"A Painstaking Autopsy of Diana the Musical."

It honestly makes sense that this was the scene that got pulled from the show and re-shared to oblivion on the internet. Because it's unlike anything else in the musical. With a tonal shift this extreme, I knew that there had to be some reasoning for its placement that I was missing. Thankfully, Bruce cleared it up for me. This is how your people dance is a dream sequence.
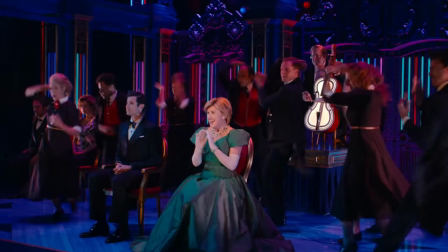764s
There's a very famous shot of Diana asleep at a concert and it's it's a dream sequence
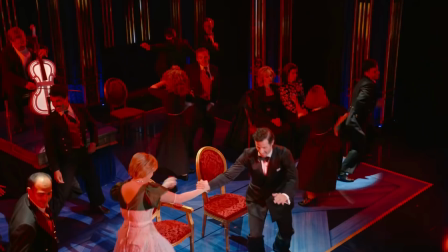771s
in which she contemplates the differences between her and Charles and who they are as people." So knowing this inspiration the placement and inclusion of scenes like this made a little bit more sense especially
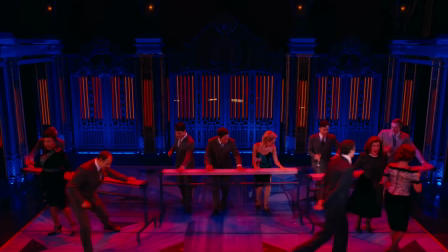789s
when you think about a number like the main event which sees Camilla and Diana facing off in a makeshift boxing ring.
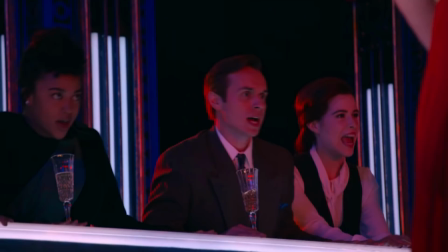798s
The reason these moments are allowed to indulge in the camp is
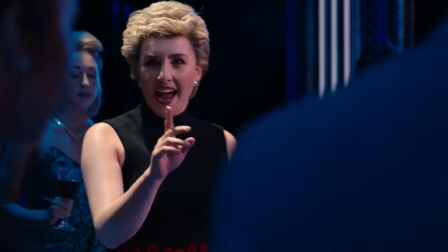803s
because the audience is seeing how the events are unfolding through Diana's mind.
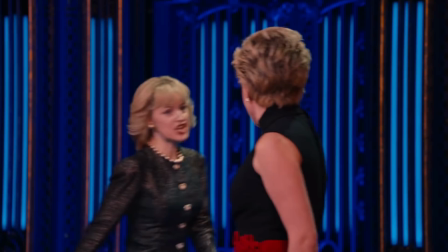809s
The problem is that the show never fully commits to the execution.
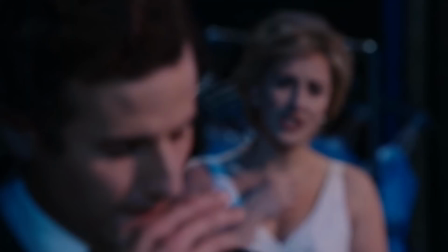815s
Thus, these hammy moments feel out of place because the rest of the show tries to play it straight.
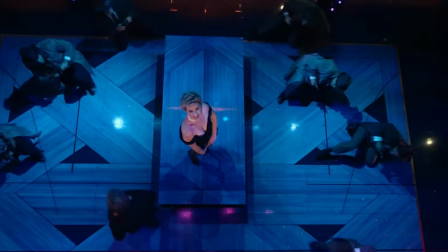824s
In an interview with the BBC, writer Joe DiPietro said that he never approached this as a campy show. He wanted it to be a story about an extraordinary and important woman.
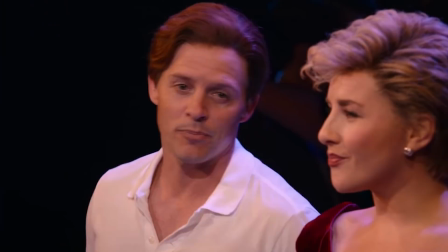836s
But then you look at something like this.
Well, perhaps he just doesn't have the proper horse.
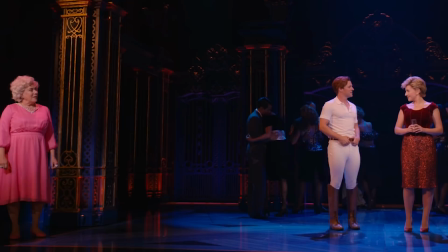843s And do you have the proper horse? Your Royal Highness, I think you'd adore my horse.
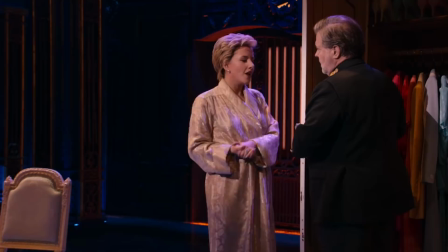849s
And what else can you call that except camp?
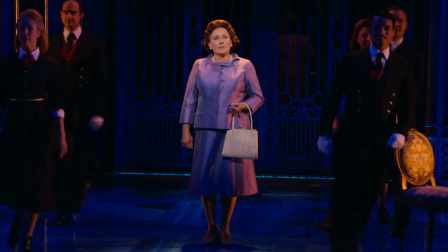853s
And it was clear to me in that moment that even though DiPietro didn't mean to make a cheesy show, it was exactly why so many of us were there.
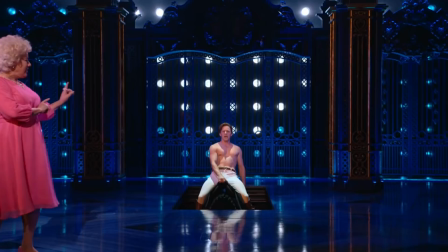863s
At the few bonkers moments that we were allowed to, we lost our minds.
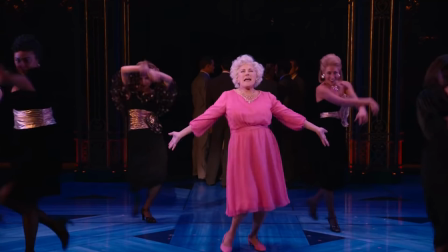869s
And yet, based on reactions from the creatives, it seems like they're almost disappointed in the camp, and they tried to shy away from it. When in reality, they should have embraced it, because that's where the show really thrives. However, in merely teasing the lunacy, the show comes off as tonally indecisive. Indecision is a word that can be used to describe the show narratively as well. focusing
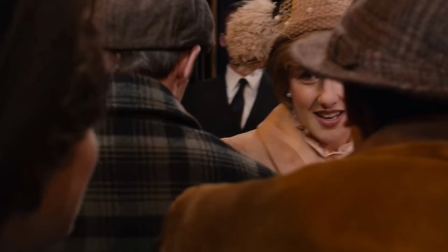898s
on so many different plot points without ever fully committing to one. This leads to an unfocused narrative with a lot of potentially interesting themes more or less just getting dropped. Furthermore, when it comes to the one big theme they actually want audiences to be invested in,
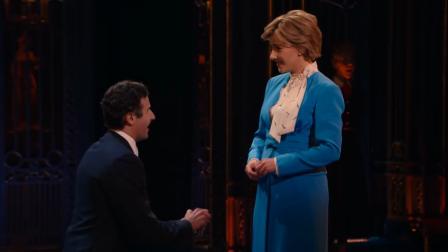918s
the love story between Charles and Diana, the script under delivers on their romance. This is due to an over-reliance on telling me how the two feel about each other as opposed to actually letting me experience it.
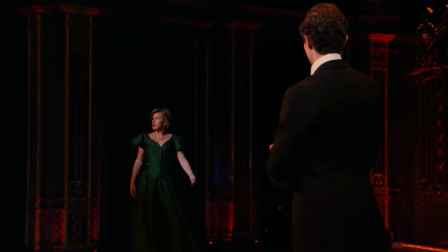934s
It takes 10 minutes for them to occupy the same space, even though they're very much in each other's lives.
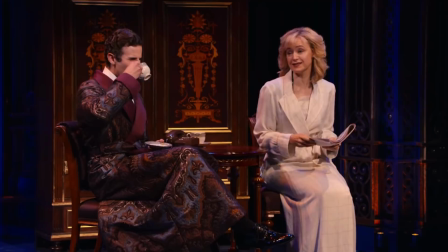942s
It feels like so much of the initial courtship is just them talking to other people about the courtship,
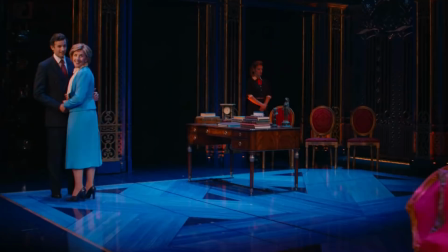950s
which leads to me not really caring about the courtship. Which, I mean, who knows. Maybe it's true that Charles never really loved Diana. But I learned through Bruce that there was originally a scene in La Jolla that actually showed the two meeting at a party. And I think cutting this scene did a disservice to the overall show.